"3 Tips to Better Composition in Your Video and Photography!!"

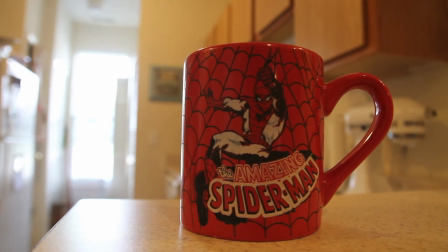[8:12]
So we have the Spider-Man mug, you know, it's great, it looks awesome, it's framed pretty well.
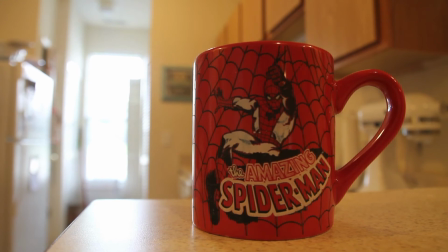[8:18]
But if you can look in the background, you can see that you can also see my fridge and you can see my window, but they're also kind of thrown out of focus.
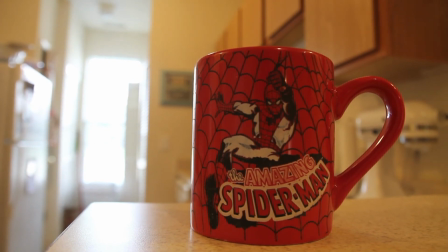[8:26]
And by choosing to shoot down this hallway as opposed to, like, you know,
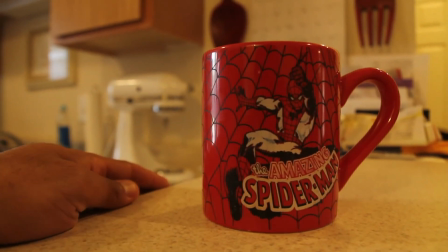[8:33]
over here or putting Spider-Man mostly in the frame, I get to see that there's other things happening in the frame.
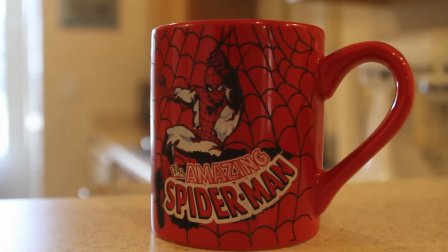[8:41]
And right now I have a pretty tight focal length. If I zoom in, you can see that there's more of that shallow depth of field going on.
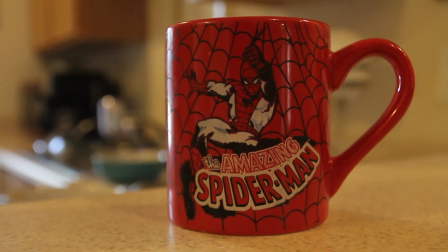[8:49]
And so when I change the focal length, you can see that there is other things behind the mug,
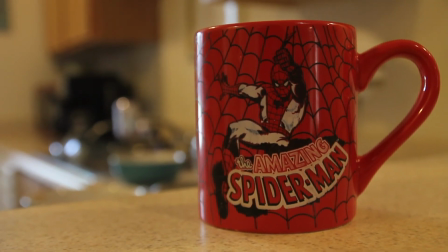[8:53]
and it adds a sort of richness to the shot, as opposed to it just being a flat shot.
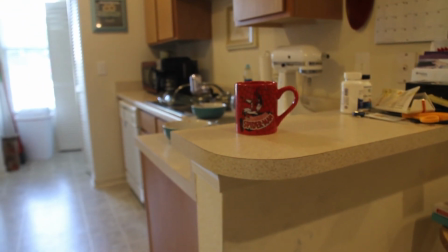[8:59]
You know, if I pull out back here, and everything is just in focus, really. You don't really get that shallow depth of field effect.
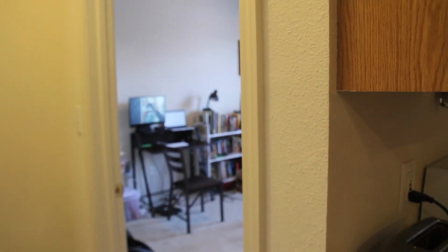[9:05]
Another way that you can add depth to your shots is if you're shooting, like,
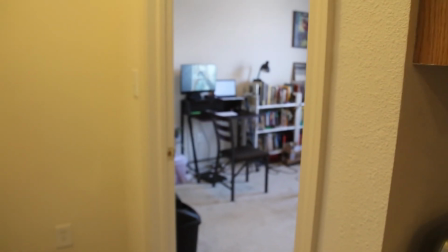[9:10]
something indoors, there's a lot of doorways or walkways or something like that, you can shoot through things.
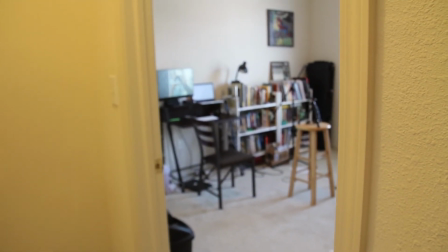[9:17]
So right here I've got a doorway into my office, which is a little bit of a mess right now.
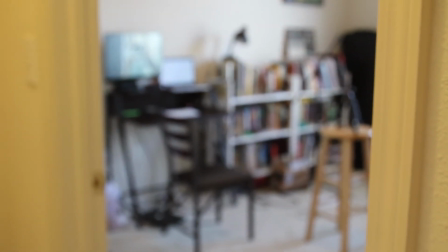[9:23]
But you can see I can increase the focal length
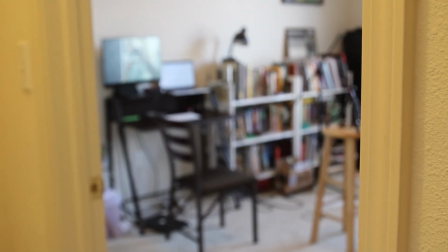[9:28]
and I can either put the focus on the door and I see that there's a room there a little bit out of focus,
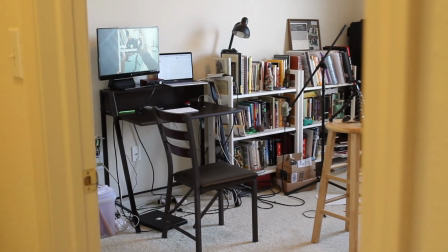[9:33]
or I can go in and get focus on the room and see that this door is here.
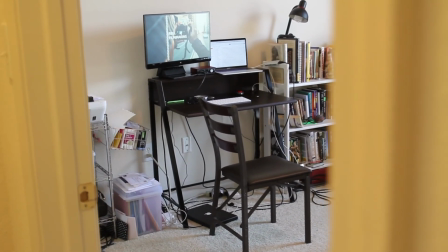[9:38]
And so I very clearly see the differentiation between the space here.
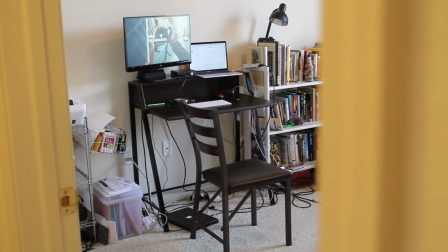[9:44]
And I feel that depth.
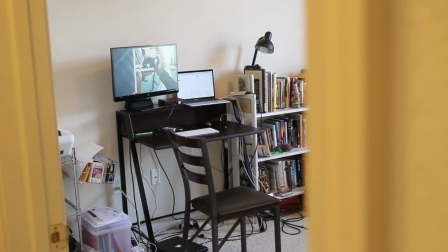[9:47]
So when you're shooting stuff, look for opportunities, look for things that you can do, that you can shoot through to add depth to your shots. So guys, those are my 3 tips on how to up your composition game. So hopefully the next time you go out to film something, you can think through these ideas of rule of thirds, perspective, and depth, and stretch yourself a little bit to get different angles, different shots, different framing of things in a way that you hadn't gotten before. As always, if you guys enjoyed this video, please give it a thumbs up, subscribe to the channel for more weekly content that I will be bringing you, and until next time, get out there and keep making movies.